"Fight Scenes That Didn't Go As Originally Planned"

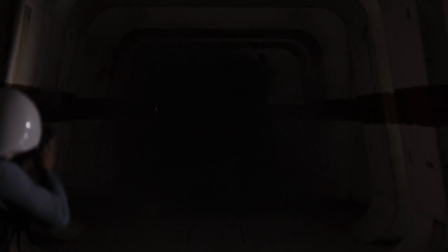[8:11]
The original plan here was to have the Death Star data get to Leia via a handoff process with Vader following in pursuit.
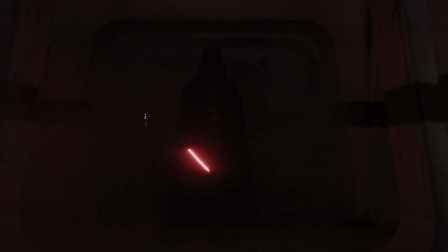[8:18]
Of course, the filmmakers decided at the last minute to add a little kick to it, and they added the scene in which Vader actually boards the ship.
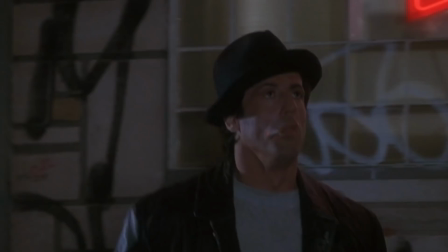[8:26]
The result? Nothing less than pure terror.
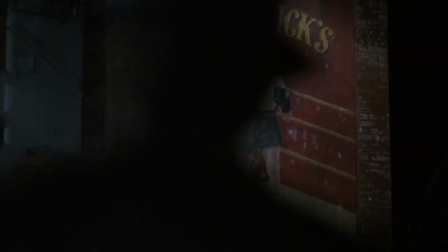[8:31]
Rocky V finds the titular hero retired from boxing due to brain damage and out of money due to financial mismanagement.
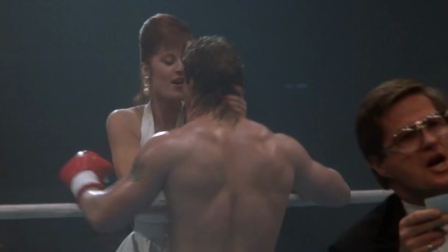[8:40]
He takes young fighter Tommy Gunn under his wing, but the whippersnapper slowly becomes resentful of his mentor.
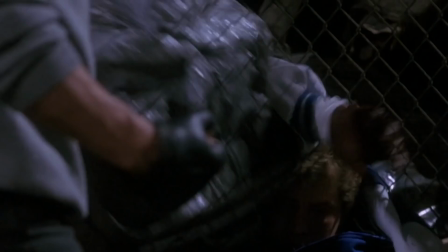[8:47]
The film ends with Gunn and Balboa having a street fight in which Rocky is roughed up but ultimately wins.
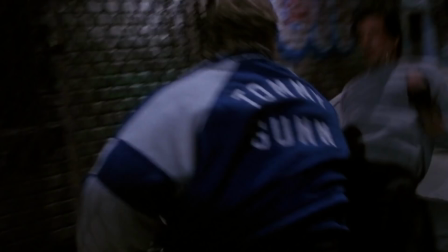[8:54]
This victory wasn't supposed to happen, though, and the original ending was much darker.
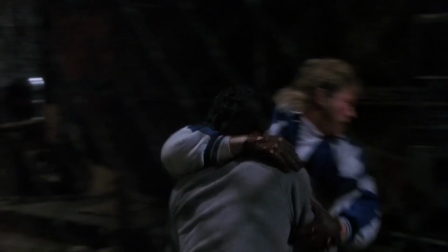[9:01]
For most of the production, the planned ending was for Rocky to die in the street fight.
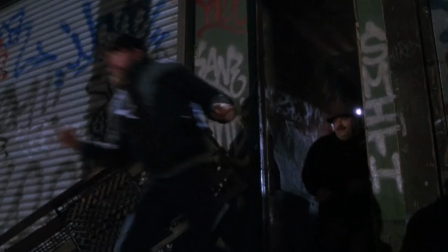[9:06]
He would take a great beating from Gunn and then die on the way to the hospital in Adrian's lap.
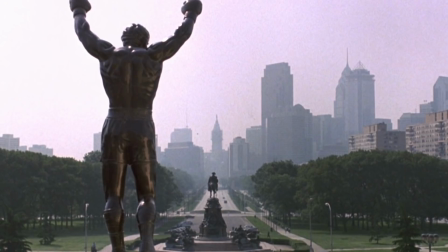[9:12]
She would then hold a press conference telling the crowd that the spirit of Rocky lives on in people who believe in themselves.
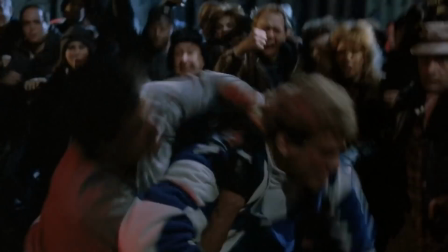[9:19]
Director John G. Avildsen thought it was a perfect ending, and Stallone himself felt sick writing it.
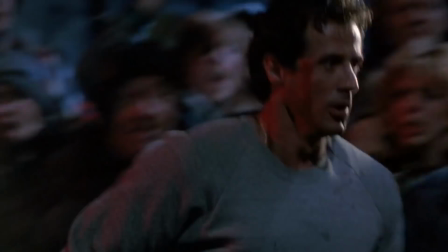[9:26]
A few weeks into shooting, however, the studio called Avildsen and forced him to change it.
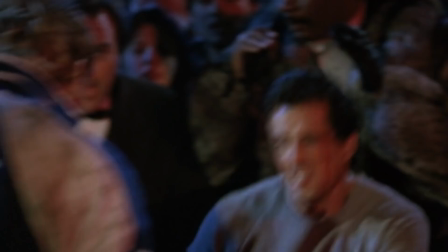[9:31]
Their reasoning? Heroes don't die. As such, the fight scene was changed.
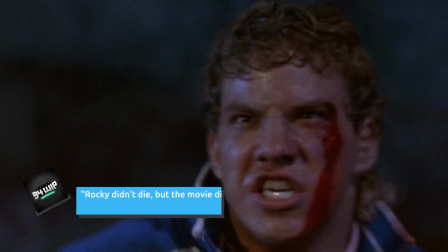[9:37]
Avildsen thought that the new ending hurt the movie, though, telling 94WiP that,
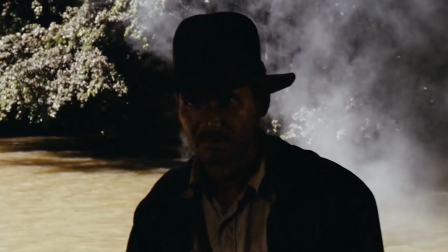[9:42]
Rocky didn't die, but the movie died, because that was the point of the movie.
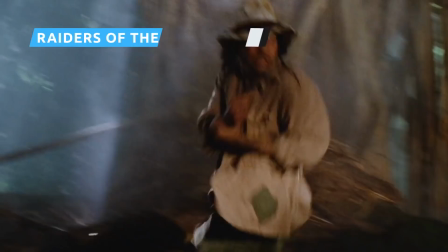[9:48]
Raiders of the Lost Ark is widely considered one of the greatest adventure films of all time.
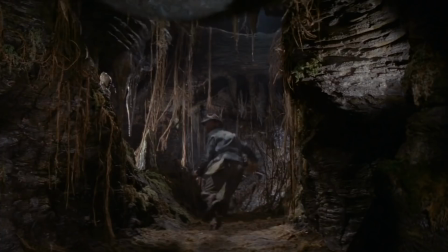[9:55]
Part of its success is attributed to Harrison Ford's Indiana Jones,
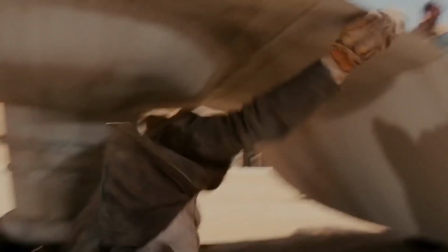[9:58]
who established himself as the ultimate swashbuckling adventure hero and one who isn't afraid to play dirty.
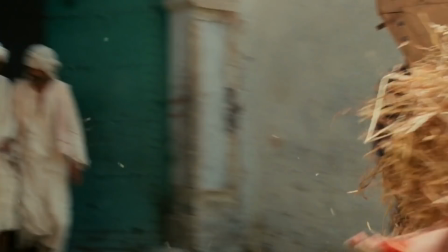[10:06]
Indeed, Indeed, one of his most iconic fight scenes from Raiders of the Lost Ark was also one of the most simplistic.
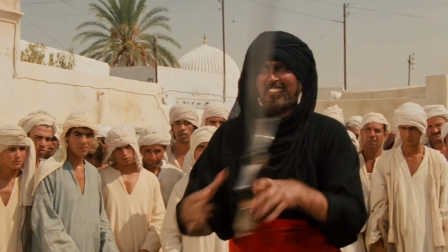[10:13]
As a swordsman spins his weapons around in an impressive and terrifying display, Jones takes the easy way out and does this.
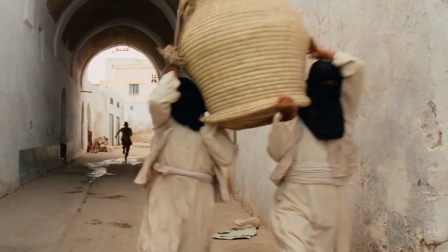[10:25]
This hilarious battle is fondly remembered by fans of the film. But it wasn't how the scene was originally intended to play out.
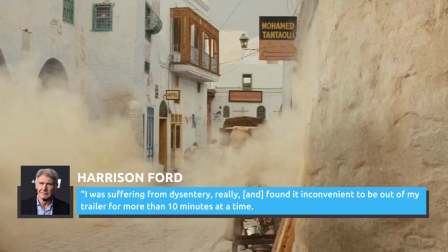[10:32]
In a Reddit AMA, Ford revealed the reason for the change, saying, I was suffering from dysentery, really, and found it inconvenient to be out of my trailer for more than 10 minutes at a time.
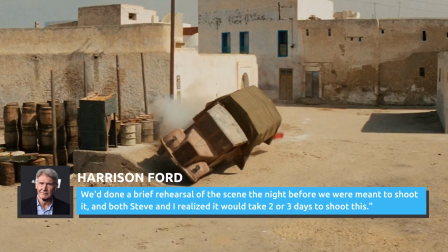[10:44]
We'd done a brief rehearsal of the scene the night before we were meant to shoot it,
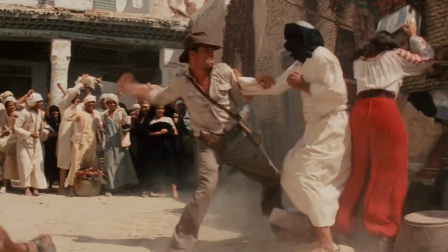[10:48]
and both Steve and I realized it would take two or three days to shoot this.
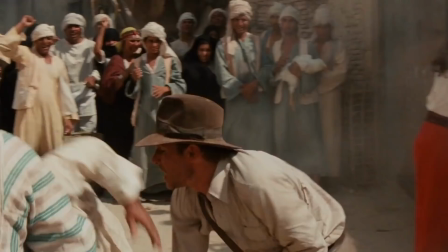[10:53]
Since he wasn't feeling well and he had already done a major scene against several villains before that,
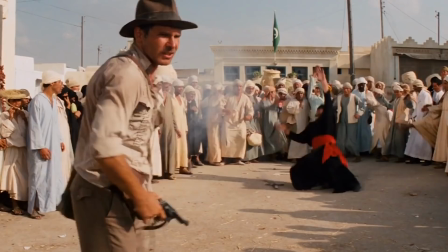[11:00]
Ford proposed to Spielberg that he just shoot the swordman. Spielberg agreed, and movie history was made.
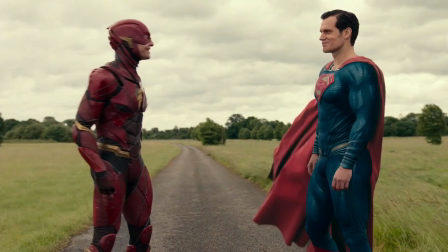[11:07]
Ah, Justice League, the internet's biggest talking point ever since comic book movies became the next big thing.
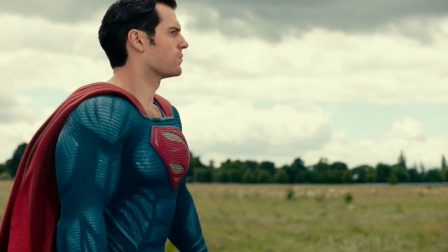[11:15]
The many stories of Warner Bros. interference in the production are legendary,
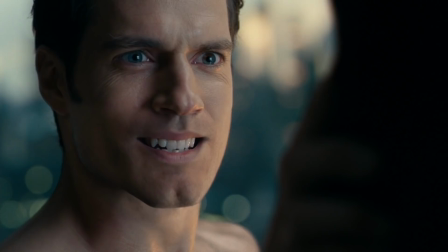[11:20]
with director Zack Snyder stepping away due to personal tragedy and the studio drafting Joss Whedon to practically remake the whole movie in his stead.
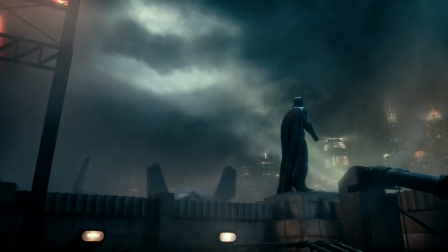[11:28]
While Mustache-Gate dominated most of the headlines,
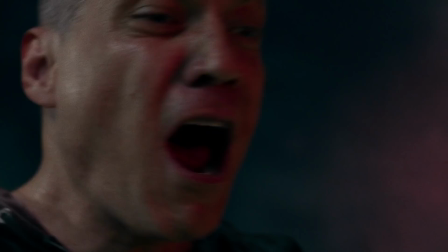[11:33]
there was one particularly iffy action scene, shot by Whedon, that didn't feature in Snyder's original cut.
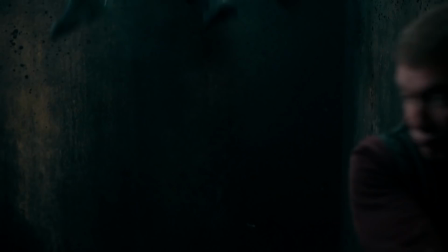[11:40]
Right at the start of the film, Batman uses a thief as bait to draw out a parademon.
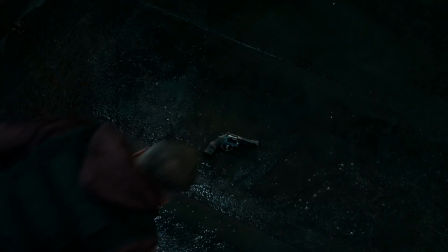[11:45]
The scene became known as something of a joke due to Batman openly saying Alfred's name,
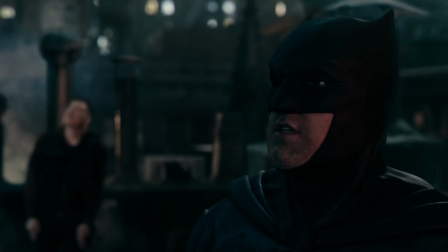[11:52]
possibly exposing his secret identity.
— What was that? — A scout. — From space.
Funnily enough, the original scene was even more Whedonesque.
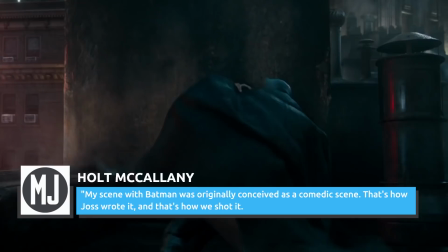[12:07]
Holt McCallany, who played the thief, told Men's Journal, "...my scene with Batman was originally conceived as a comedic scene.
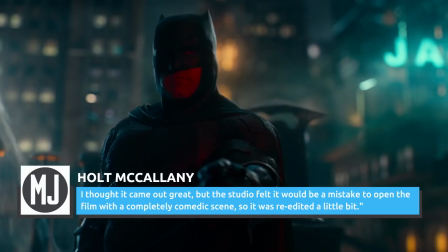[12:15]
That's how Joss wrote it, and that's how he shot it.